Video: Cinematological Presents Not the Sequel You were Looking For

Occupado. Is this for one of your dumb videos? Cause some of us have to work. Come on.
Imagine you're a movie producer with an option on a best-selling character-driven novel featuring a massive threat to a small town. While developing the project, you look for experienced commercial filmmakers that settle on a newcomer with one previously low-budget film to their credit. it.
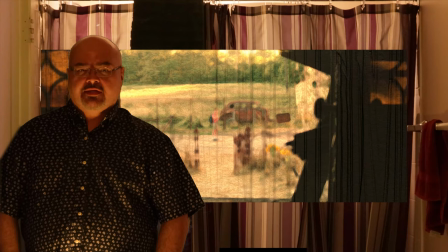0:35 This newcomer attacks the material with a muscular, distinct style, and while the production is troubled,
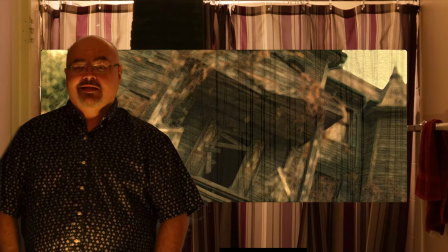0:40 the film eventually becomes a blockbuster horror-thriller, and is highly regarded. The filmmaker becomes a superstar overnight.
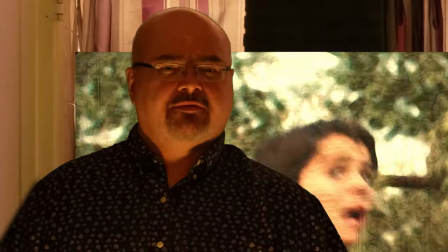0:47 As a producer, how do you follow up a film that's so seminal and becomes part of the pop culture lexicon?
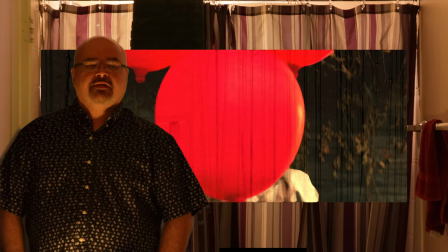0:52 Do you make the same thing again? Or do you try to make something different? Do you give audiences what they think they want?
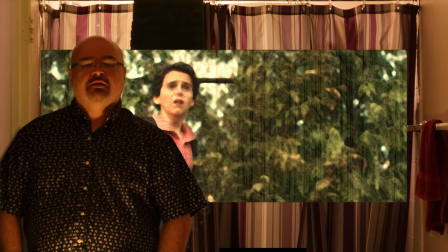0:58 Or do you risk it on something bigger, flashier, that abandons the style and tone of the first film. How do you improve on a masterpiece? In the case of this episode's object of worship, you show the monster. I'm of course talking about Jaws 2. What movie did you think I was talking about?
Dude.
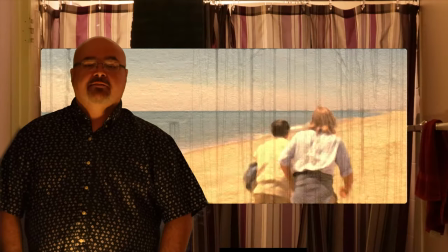1:18 Dude, I've got to piss. Let me in.
Released in 1975 and based on Peter Benchley's best-selling book, Jaws completely rewrote the rules for filmmaking.
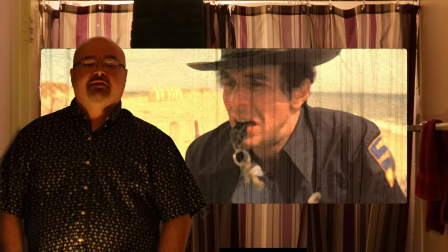1:26 Considered the first blockbuster, Jaws was Steven Spielberg's second film and production was a complete train wreck.
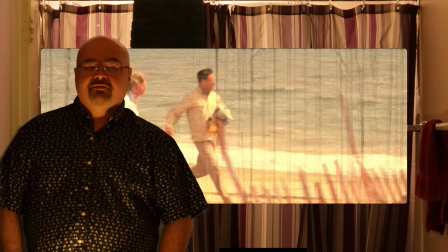1:32 For an excellent look at the making of Jaws, click the link.
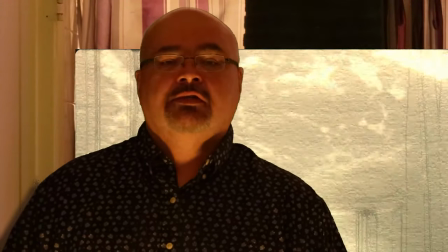1:36 Jaws established a template for horror thrillers that would be copied for decades to come, wherein the monstrous antagonist is only hinted at for a good chunk of the film.
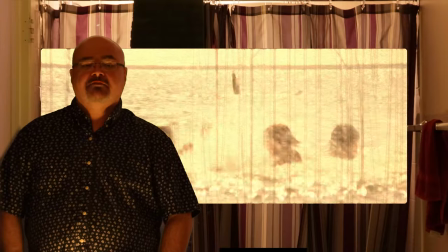1:45 Make no mistake, this was a decision made by circumstance rather than design.
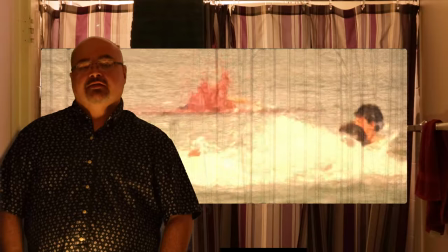1:50 Shooting the movie on the ocean created enormous challenges that had never really been attempted before.
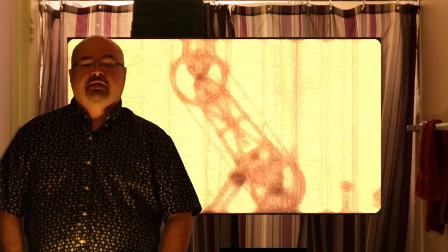1:55 More challenging was creating an underwater monster that would work reliably in the harsh conditions of the Atlantic Ocean.
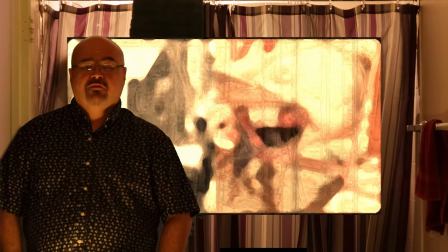2:03 Because the shark almost never worked during shooting,
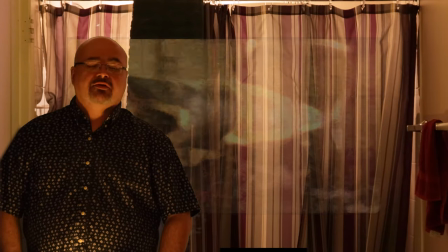2:06 Spielberg had to get creative and suggest the threat rather than showing it outright, at least until the climax of the film.
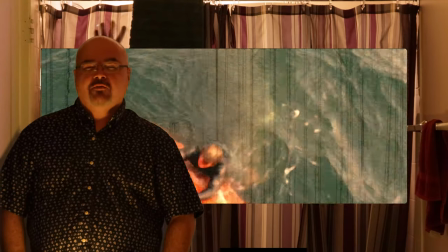2:13 This shot in particular is one that haunts me even now, with a glowing white belly revealing the size of the threat as it pulls its victim down.
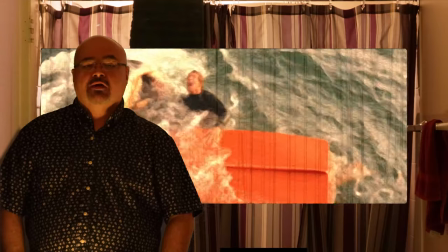2:21 Jaws was the most successful film of all time for four years, until Star Wars, and it didn't take long for the producers to approach Spielberg for a sequel.
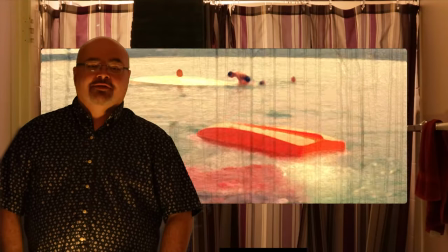2:29 He apparently considered it for a hot minute and then remembered that making the first film was over a year-long nightmare.
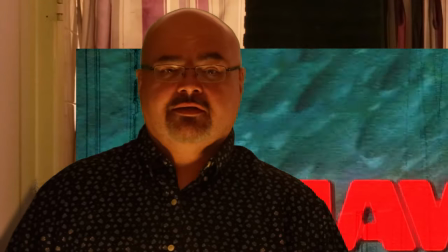2:37 Jaws 2 throws out most of the lessons of Jaws immediately and jettisons the structure of an ever-diminishing cast.
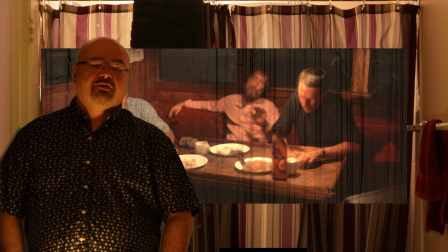2:44 Whereas the third act of Jaws is a male bonding adventure with only three characters and a shark.
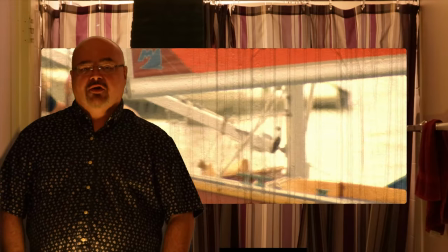2:50 Jaws 2 is an ensemble of the returning Roy Scheider as Martin Brody, and a pile of teenagers as Mook.
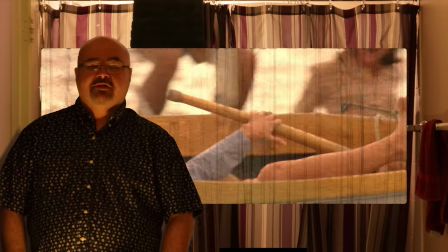2:56 With the release of Black Christmas in 1974,
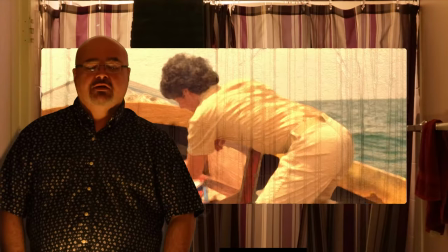2:59 horror movies were becoming more graphic and had a higher body count every year, with Halloween kicking off the slasher genre in 1978.
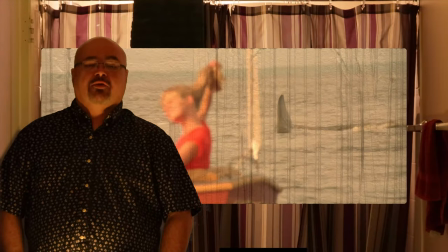3:07 Teens in peril would immediately make Jaws 2 more youth-oriented, rather than the adult drama of Jaws.
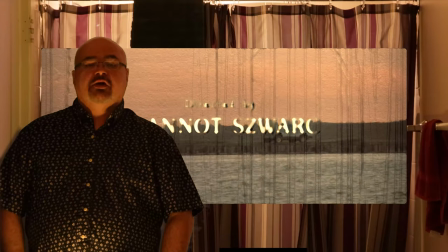3:12 Jean-Noel Swarick was hired to direct, and Jaws 2 is his first big budget Hollywood film. Swarik was a talented filmmaker known more for his television work than features and he made a startling choice following up the most successful film ever.
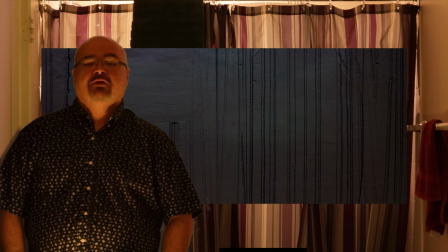3:25 He showed the shark. Jaws 2 immediately jumps from a horror thriller into a monster movie with the camera firmly attached to the dorsal pin of the shark.
Let me in, asshole.
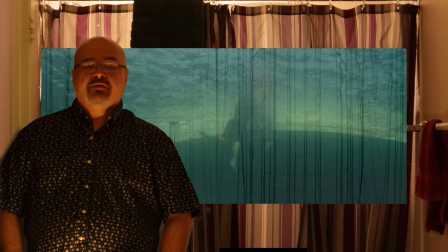3:41 This doesn't mean that there aren't thrilling and horrifying moments in Jaws 2. It's just that their impact is feltless.
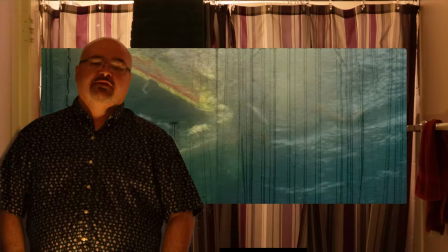3:47 Late in the film his character is trying to save Brody's son from the shark and it's consumed whole.
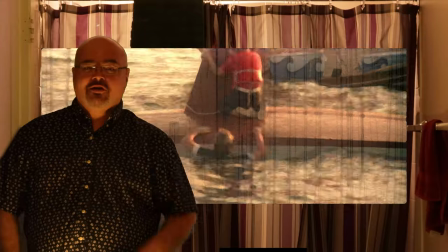3:52 The effect is terrifying as it rises up out of the water, Jaws flexing, and she disappears.
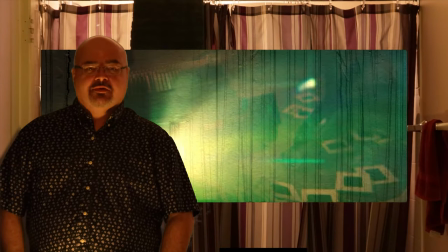3:59 So what happens when you make a monster movie as a sequel to a horror movie? Jaws and 2017's It have a lot in common.
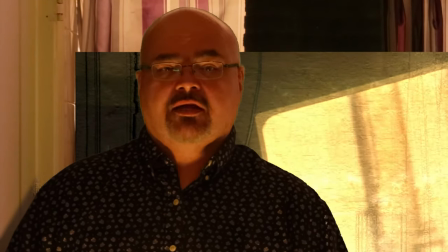4:07 Like Jaws, Stephen King's It had massive name recognition before the film was released in 2017. It was a best-selling novel and a television miniseries. Like Jaws, It had a modest budget. Jaws was $9 million in 1974, which is about $50 million today. And It was made for $35 million.
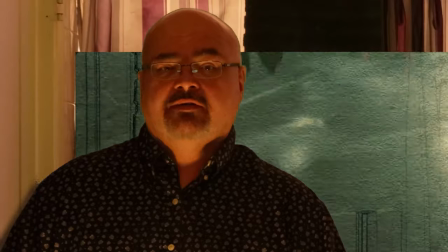4:23 Both were enormously successful at the box office and with critics. And both had successful but not as well-received sequels.
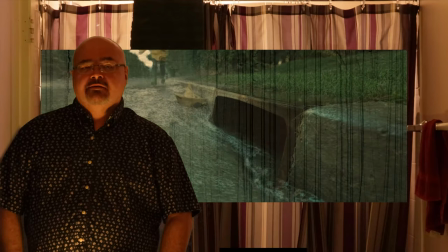4:30 So what happened with IT Chapter 2. IT was directed by Eddie Machete, and like Spielberg, it was his second film.
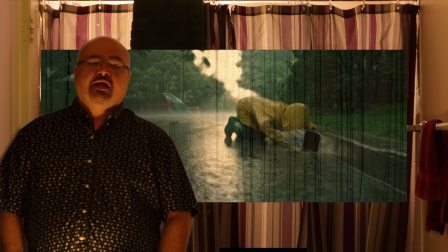4:38 Like Jaws, IT establishes a clear muscular style from the opening scenes and it never lets go.
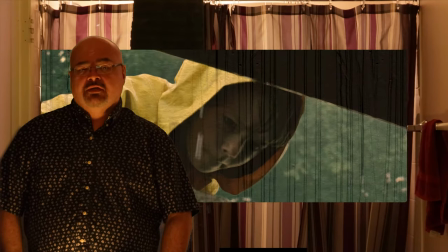4:43 I love the opening sequence in IT because it is so very concise and controlled, and established immediately that this filmmaker has a very clear vision for the film.
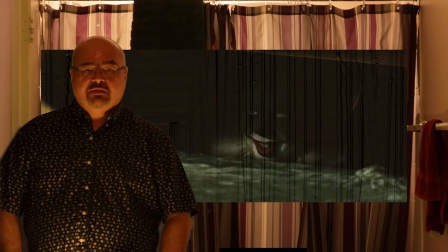4:51 Everything is precise, from the flow of the water, to the movements of the CG boat, to the half shadows and CGI's on Pennywise.
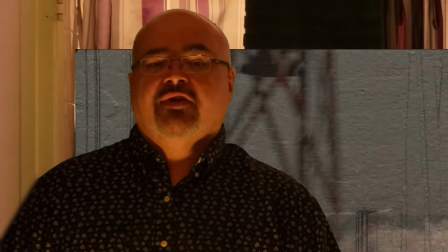4:58 Like Jaws, it established the severity of the threat without being overly explicit.
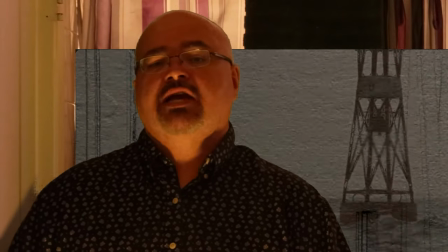5:02 Both films open with violence, but the violence in Jaws is suggested rather than shown, as we never leave the surface of the water.
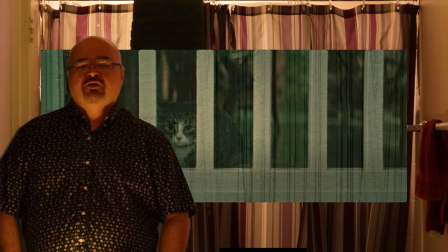5:10 In It, Pennywise mauls Georgie and then hauls him into the sewer. Both films show reserve with revealing the threat until the last act. Like Jaws 2, It Chapter 2 is a monster movie rather than a horror movie. The budget of $80 million, It Chapter 2, is in line with Jaws 2's $30 million, which is $118 in today's dollars.
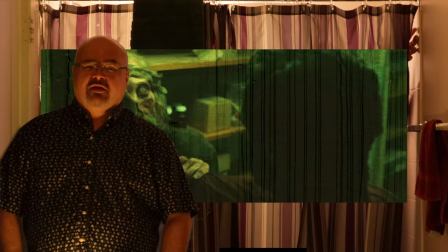5:29 Both films have a much larger scope in physical production and effects, and neither film's scary. Like Jaws 2, I found much of It 2 extremely unintentionally funny.
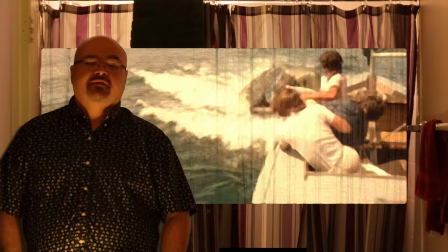5:38 Jaws 2 has multiple shots where the guts of the mechanical shark can be seen down its gullet, or the mouth just doesn't work. While It Chapter 2 doesn't have similar mechanical issues, The choice to make virtually every threat in the film a gigantic creature results in some truly goofy moments.
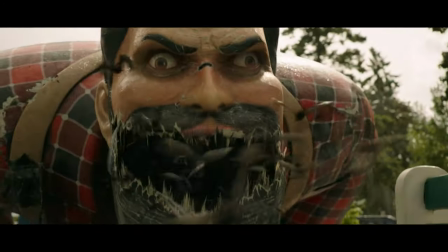Perhaps more off-putting is the miscasting of Bill Hader. Famously during the press tour for the film, Hader relentlessly mocked the director and the experience of making the film.
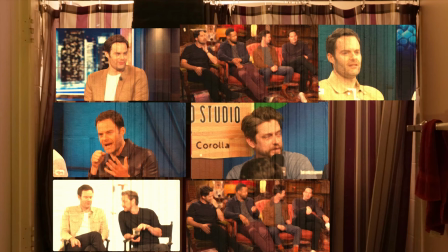6:11 Yeah, but he called it, he said, Patrick Swayze. Got it. Because he doesn't speak English.
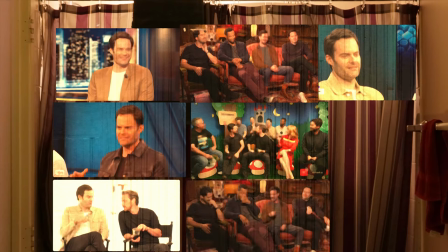6:16 And he, yeah, I want you to dance, dance, like dirty dancing, dance like Patrick Swayze.
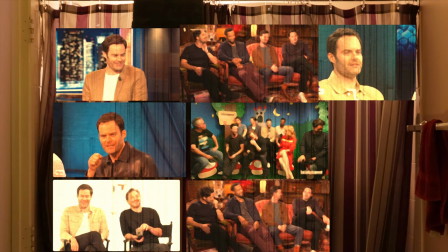6:22 And then he just throws you this thing, and you're like, wait, what? You know?
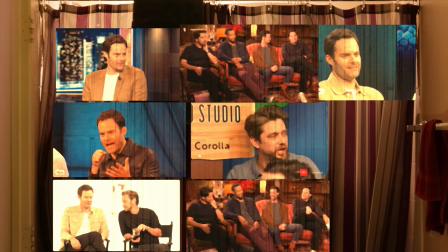6:27 All right, now, Bill, dance, dance, get up and dance, like, dirty dancing, get up, like, dirty dancing right now.
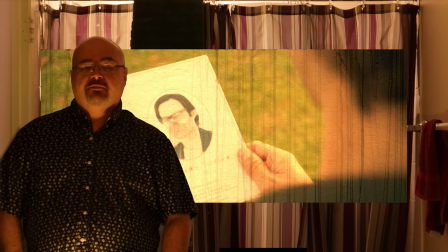6:34 With Barry, his own work, Hader has established himself as a talented director, but as an actor, his range is limited even in his own work.
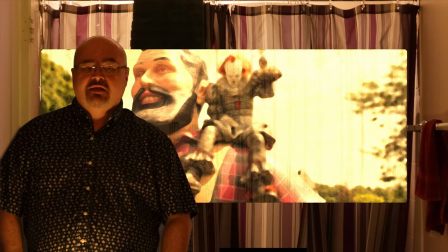6:42 It's apparently extremely apparent in IT, Chapter 2, and while extremely entertaining, Hader's Richie is a constant reminder that this is silly and not to be believed.
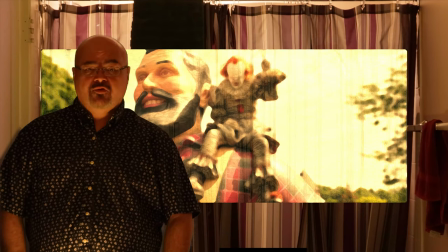6:51 When a main character has an ironic detachment from the crux of the movie, the audience is been given permission to agree with them.
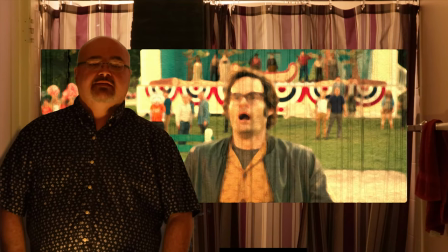6:57 One of the biggest complaints about the TV miniseries of IT was that the ending was poor.
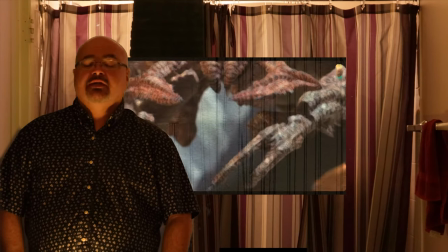7:02 Made in the 1980s, the final form of Pennywise was a stop-motion spider creature, it just didn't work, and essentially drained the tension out of the climax.
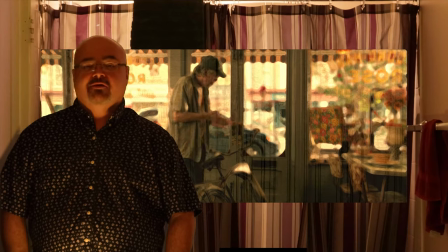7:09 IT Chapter 2 is extremely aware of this criticism and even features a cameo by Stephen King criticizing the end of the character Bill's book. book.
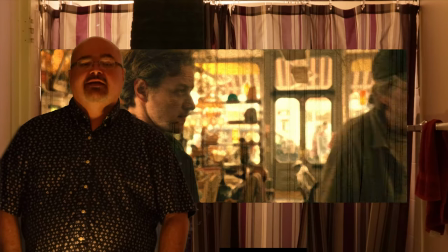7:17 This tension is even more apparent in the climax, where Pennywise takes on even larger and ever more monstrous forms.
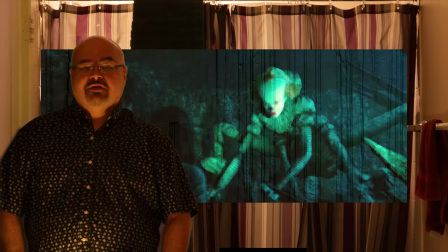7:24 Given the ending the film was building towards when including the gigantic half-spidered Pennywise,
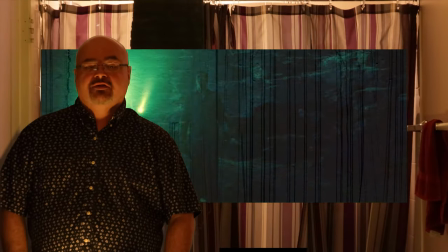7:29 it makes sense from a structural perspective to prepare the audience for their shift from the first film by establishing massive monsters earlier.
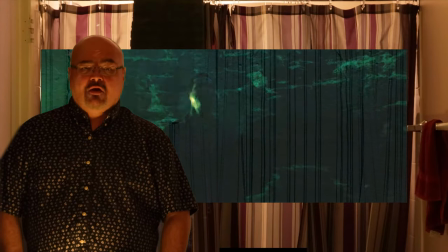7:37 However, The It Chapter 2 was released only two years after It. Audiences still had a fresh memory of Pennywise the Clown in their minds.
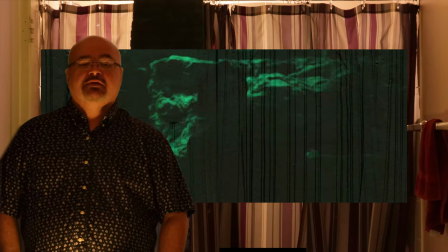7:44 With Jaws 2, the only way to see Jaws again in the 70s was on network television or in a theatrical re-release. Some audience members would see IT for the first time at home on VOD or Blu-ray in mid-2018, about a year before IT Chapter 2 would hit theaters. The shift from a human appearing demon clout to gigantic monsters is stark and unexpected. Like Jaws 2, IT Chapter 2 is a fun thrill ride adventure movie that tries to establish a satisfying sequel by not doing what the audience would expect. Both films are undercut by this choice, accidentally or intentionally, and they eliminate the tension and horror of their first films.